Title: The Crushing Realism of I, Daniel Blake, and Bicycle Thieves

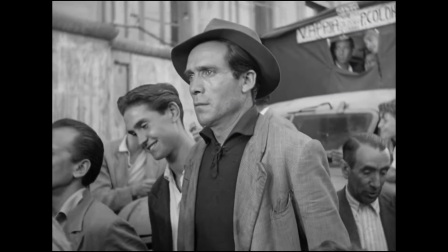0:10 I, Daniel Blake, and Bicycle Thieves have been an essential factor in creating and referencing a significant stepping stone of cinema,
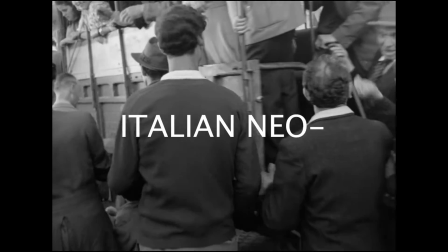0:18 Italian Neo-Realism.
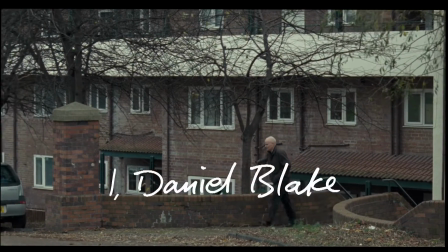0:20 I, Daniel Blake, directed by Ken Loach and written by Paul Laverty, is a British New Wave film that focuses on Daniel Blake,
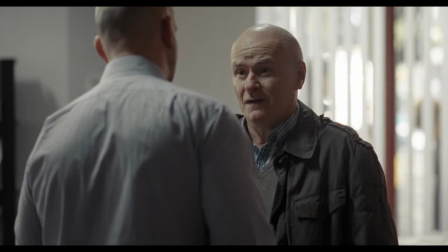0:27 a carpenter in mid-2010 London who fights to receive employment and support allowance while helping a struggling single mother,
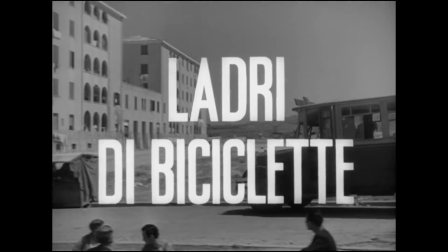0:34 Katie. Bicycle Thieves, directed by Vittorio De Sica and written by Oreste Biancoli,
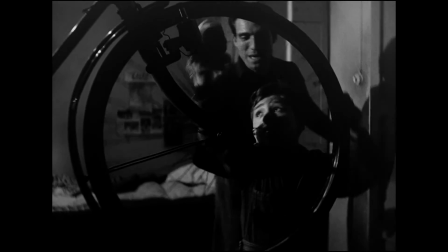0:40 is an Italian neo-realist film that focuses on a working-class man and his son's quest to find a stolen bicycle in post-war Italy.
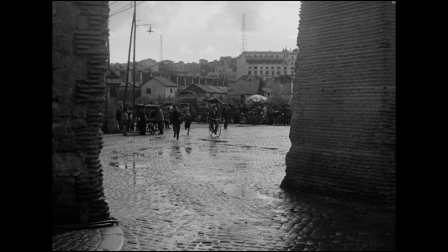0:49 Though 68 years apart, these two films share many similarities in expressing their themes and ideas through the door of Italian neo-realism.
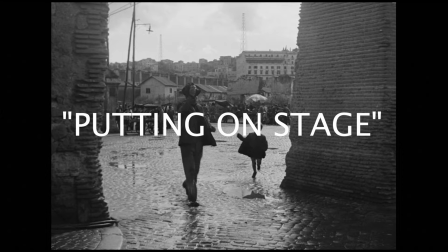0:58 Mise en scène, a French term defining putting on stage, combines lighting, composition, art direction, costuming, makeup,
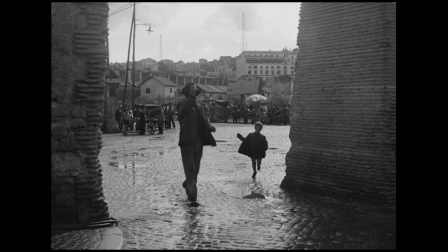1:06 and texture would be used in the context to analyze the two comparisons and contrasts
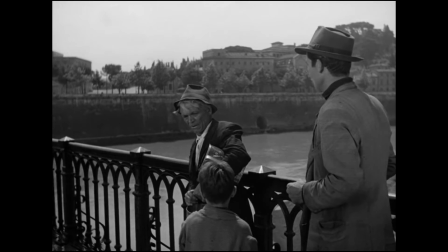1:11 of the duality of expressing neo-realism and emotional depth conveyed through them.
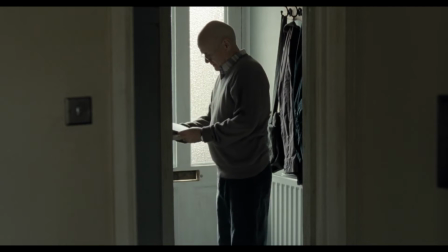1:18 Right off the bat, it is visible that these two films use bleak lighting.
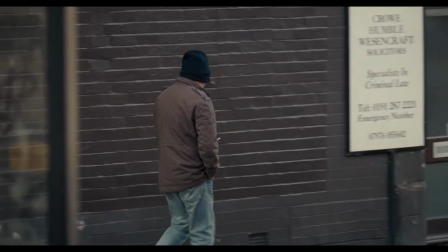1:21 I, Daniel Blake, filmed in color, expresses grey and blue undertones throughout the film, often lacking in color contrast.
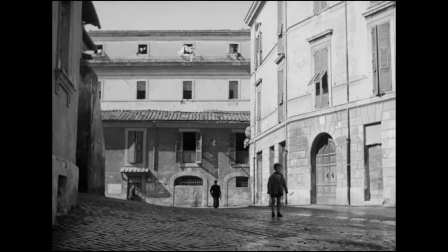1:29 However, Bicycle Thieves, being a black and white film,
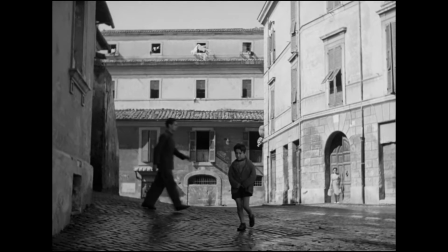1:32 expresses the exact same tone and lighting by not adhering to a consistent tone of lighting throughout the film.
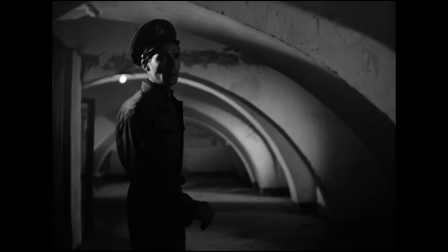1:38 Each tone of lights and shades of blacks and whites is constantly adjusted based on the location and setting, imitating the vision of real life in a black and white context.
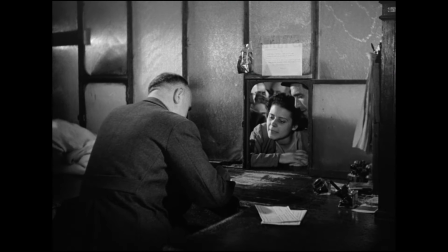1:47 Both films lack movement in their shots, which are often entirely still, with the only movement being camera pans, with no irregular shifts or abrupt movements.
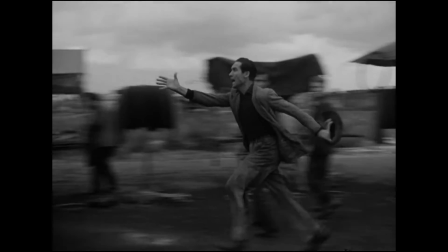1:56 The framing is maintained at a decent level of the character's physical height, never too low or too high,
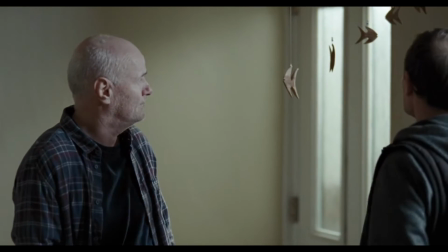2:01 making the film seem as though the audience is experiencing all of these events through their point of view in real life,
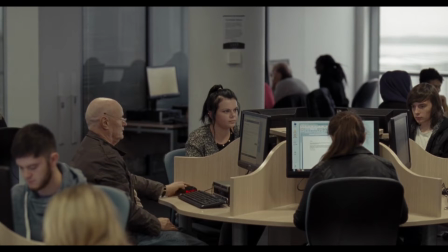2:07 aiding to the aspect of realism. Both films are shot in 35mm lens, the standard lens to imitate the human eye,
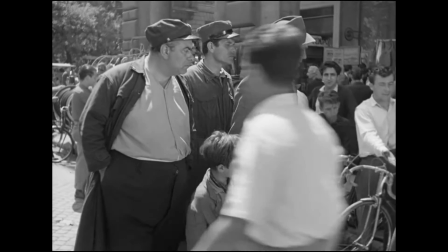2:14 a very realistic approach to human vision through the context of cinematography. The characters featured in this film are often non-professional actors.
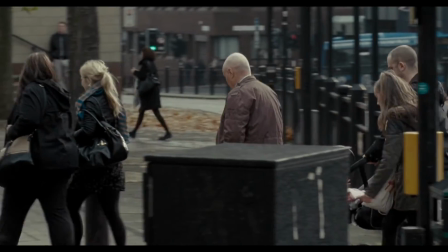2:23 This film is predominantly set in natural locations, avoiding sets, with I,
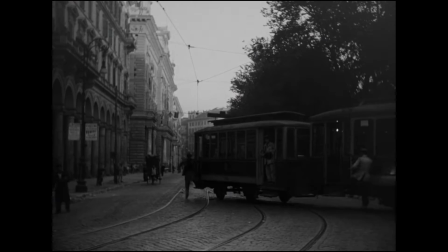2:28 Daniel Blake, being filmed and set in Newcastle, and Bicycle Thieves being filmed and set in Rome.
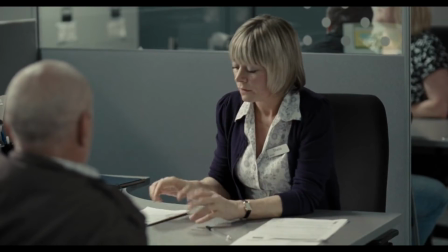2:36 I, Daniel Blake, is mostly filmed indoors, whereas Bicycle Thieves is predominantly set outdoors.
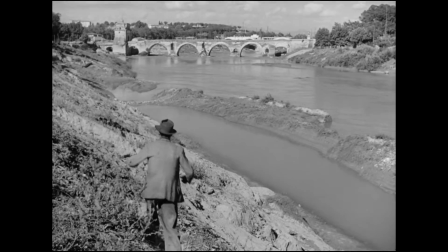2:41 This symbolizes the nature of the character's struggles.
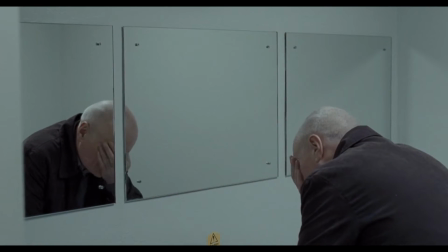2:44 Daniel Blake's struggle is personal to himself, a goal that is fragile and interconnected with aspects of his life.
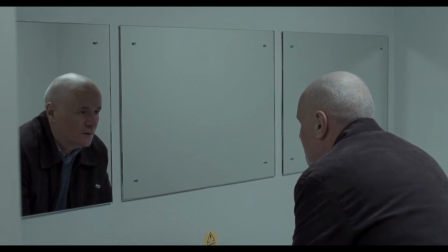2:51 To achieve the goal, he wanders through the highly unjust corporate concrete walls of the British bureaucracy.
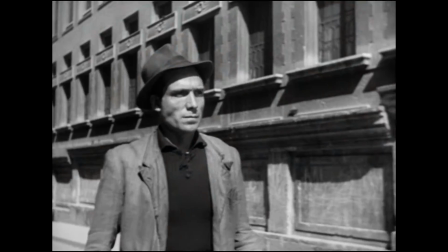2:57 His goal is specific and set with details. However, Antonio's goal is determined but vague in its journey.
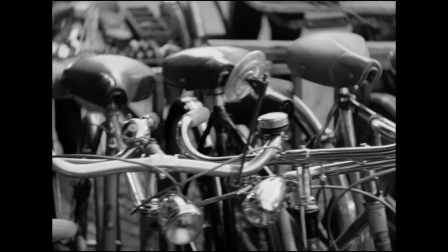3:03 His goal is to find the bicycle stolen from him. The goal is internal in its premise, but its journey and steps to achieve it are highly externalized.
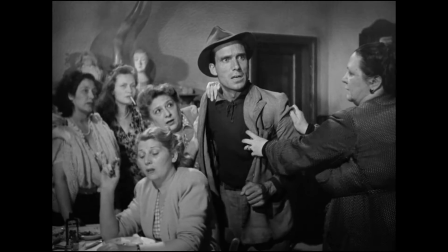3:12 He wanders through every aspect of the city he lives in, both indoors and outdoors, physically and emotionally, to find his bicycle.
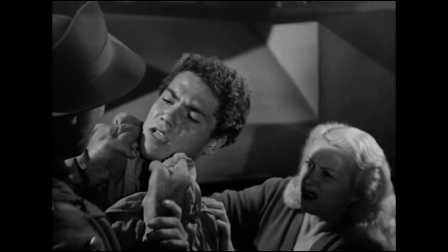3:19 Daniel Blake's goal is set indoors, whereas Antonio's could be set indoors or outdoors.
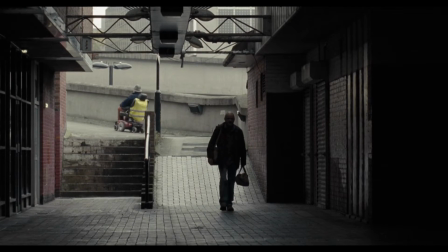3:25 However, these two films are juxtapositioned by the fact that they both initially exist because of one issue: social injustice.
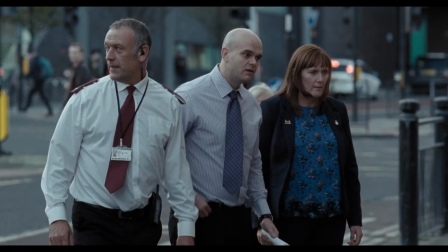3:34 Daniel Blake's struggle is caused by the injustices of the British bureaucracy system,
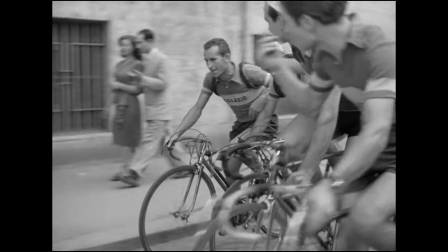3:38 and Antonio's struggle is caused by the injustices of human greed and cruelty caused by the panic of the post-war state of Italy.
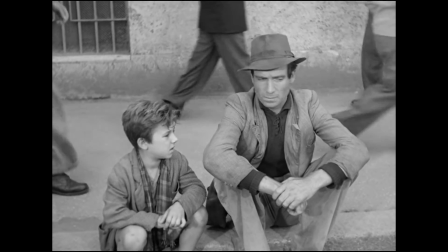3:45 These characters struggle through the cruelty and instability of their surroundings and injustices.
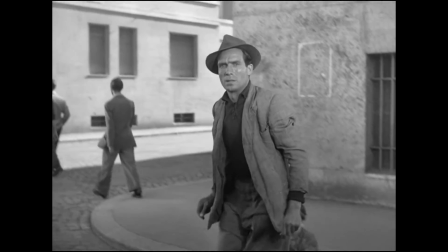3:49 Both of these films focus on the struggles of the working class, explored and presented through the lens of their living conditions and the aforementioned social injustices.
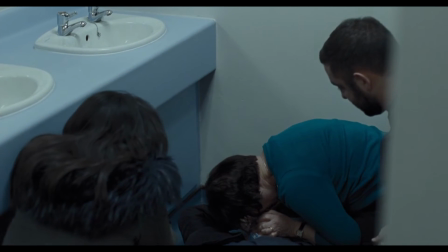4:00 I, Daniel Blake, and Bicycle Thieves convey the same level of despair and reality of life as it is through its creation under the context of mise en scène.
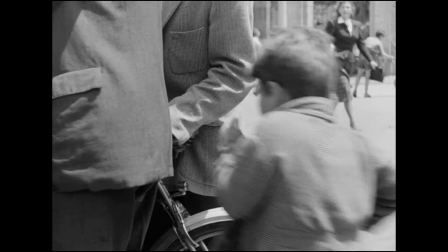4:09 No matter how much you struggle and thrive through the aspects of your issues, your every action will be led and controlled by an unfair injustice hiding in some corner of life.